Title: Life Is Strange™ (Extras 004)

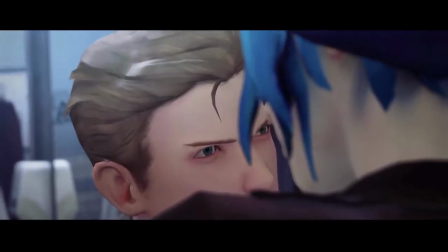[0:21]
This scene, this is the starting point of Max discovering that she has this weird power Because
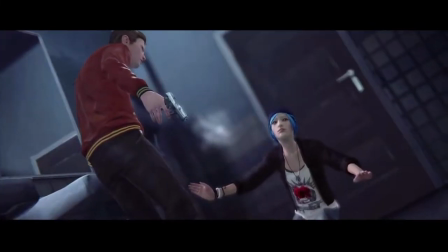[0:27]
basically this adrenaline rush and looking at Chloe getting shot,
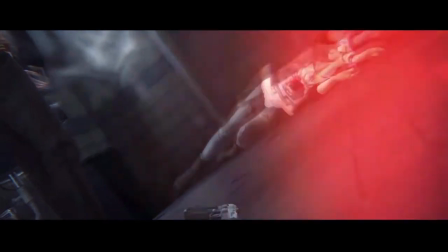[0:33]
that's how she can trigger that for the first time. And she don't know really why, but that's the seriousness of the situation.
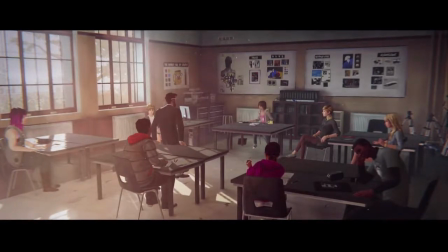[0:42]
Then you go back in the art class. So we really tried on this scene to show the déjà vu feeling.
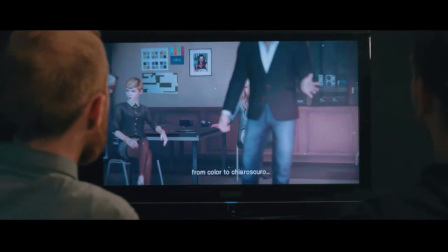[0:47]
So the editing and the shots were there to give this weird feeling to the player that,
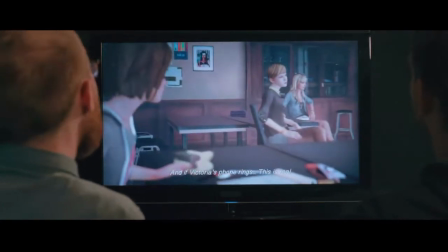[0:53]
okay, I'm leaving that again and again, looking at the different moments that the player saw the first time in this scene.
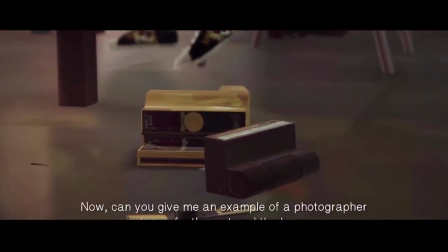[0:59]
So, yeah, for the editing in this sequence, we wanted to keep the same elements, but not necessarily the same shots.
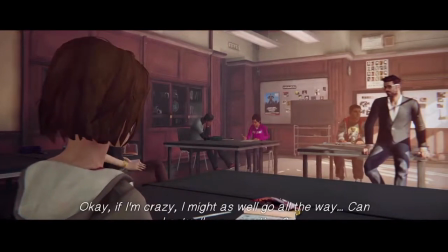[1:07]
You can see that the first three shots are the same, I think, and after we begin to change a little the point of view.
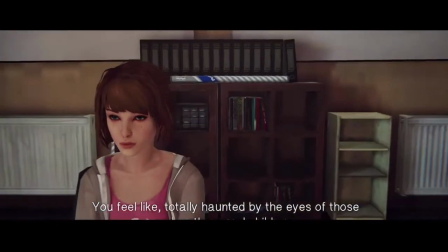[1:15]
So you understand that there are the same events going on, but just seeing from a different point of view.
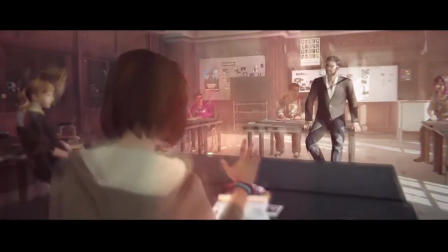[1:21]
I think, to be perfectly honest, we don't have a good explanation for why she's going back to the art class.
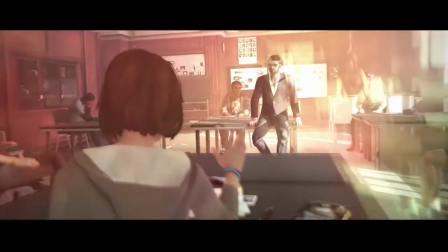[1:27]
I've got one, but I will never tell you.
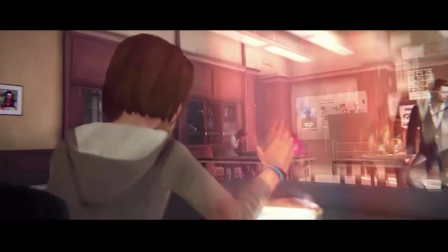[1:30]
I don't think it's a mistake, because we also needed to explain to the player, so the player can learn how things are working, and it's quite hard to do. So we took this freedom to have Max go back to the art class,
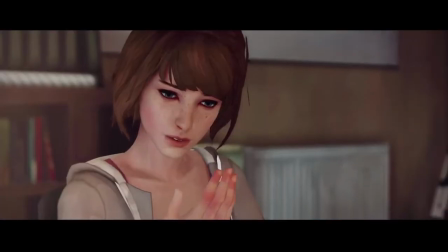[1:42]
which, even if it's a bit contradictory with how our power works after that, We are using this to explore more of Max's personality, of the characters, and because that's the way we created the character. Max, as we've seen that with what she's thinking, she has a lot of insecurity, she has issues to go forward in her life, to take decisions. And now she has this ability to not going forward, but going even backward. So it's an interesting storytelling device to question with her character and with the player, of course, to question choice and consequences, to question fate, to question really interesting issues.
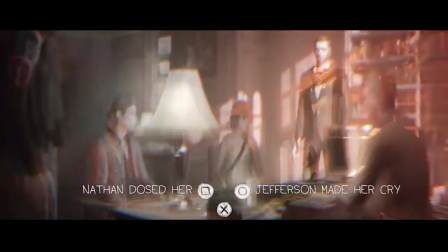[2:23]
I think Max would never have changed as much as here in our story without this power and without this sci-fi element.
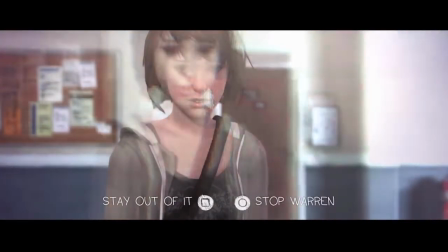[2:32]
So it puts the player in a very interesting position because she will ask himself why he's doing some interaction. He can undo the interaction and try something else. but also Max, by doing this, will ask herself Am I doing the right decision?
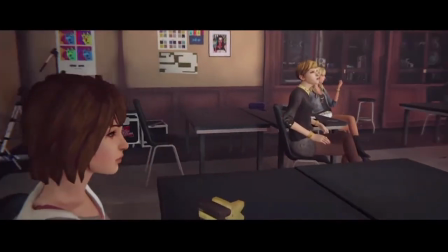[2:50]
Is it a good choice or not? We deconstruct the mechanism of classic adventure games
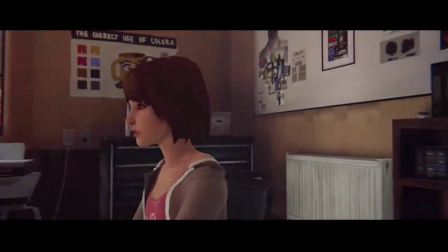[2:57]
just by adding this power and the fact that you can undo things and try on other things. Of course, in most games, you can do it with quick save, quick load, but it's, yeah, like you said, it's only the player who does that.
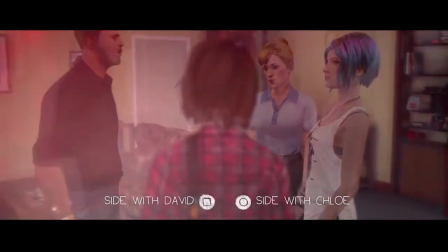[3:10]
And that's one of the main themes of the game, that if I add the power to rewind and to change things, should I do it?
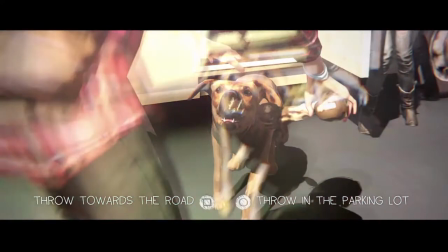[3:16]
Because sometimes it can be really seen as lying.
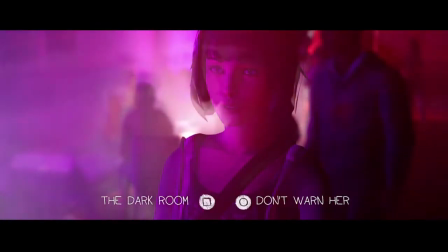[3:20]
If I say a lot of things that you don't like, and if I go back in time and don't say them to try to... so you're not angry at me, it's a bit tricking.
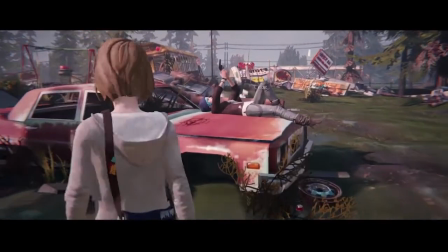[3:28]
So we are really asking those questions. And in the beginning of the game, we are letting the player and Max do it a lot.
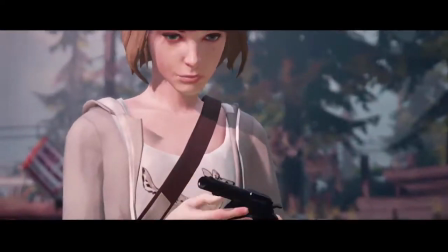[3:34]
She's getting to make a lot of friends with this rewind.
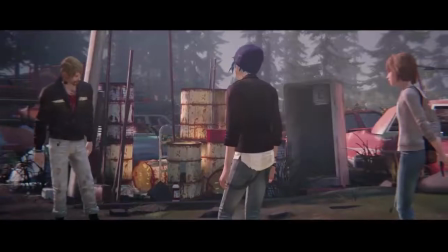[3:37]
But later in the game, and especially in episode five, We are really questioning this, to see, maybe it wasn't the right thing.
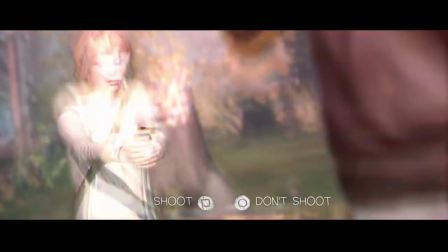[3:44]
Maybe what you did to try to lie to people with your power, was it really good?
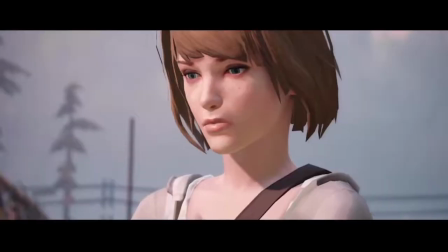[3:48]
And that's something that can be interesting for the story, but also to ask the player at the moment. I think this is what we wanted to do also with this game, to show that it's difficult to make the choice,
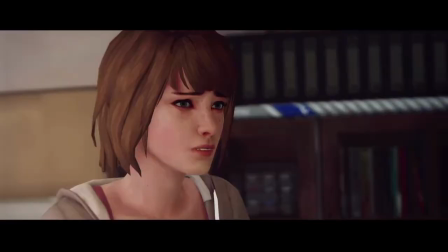[4:00]
and it's even more difficult to live with it, but you have to learn to do that. Even if you could hesitate a lot, there is no perfect way to do things.
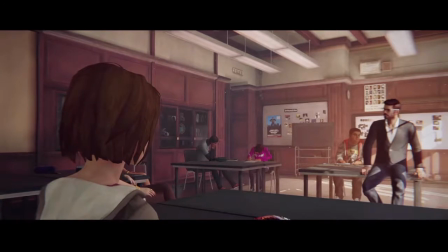[4:07] Okay, if I'm crazy, I might as well go all the way. Can I actually reverse time?
So that's basically that the first time the player will actively rewind,
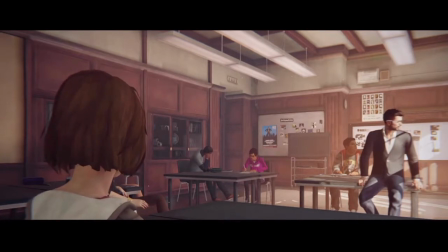[4:19]
so we have Max thinking that, okay, I just got back in time, I mean the art class.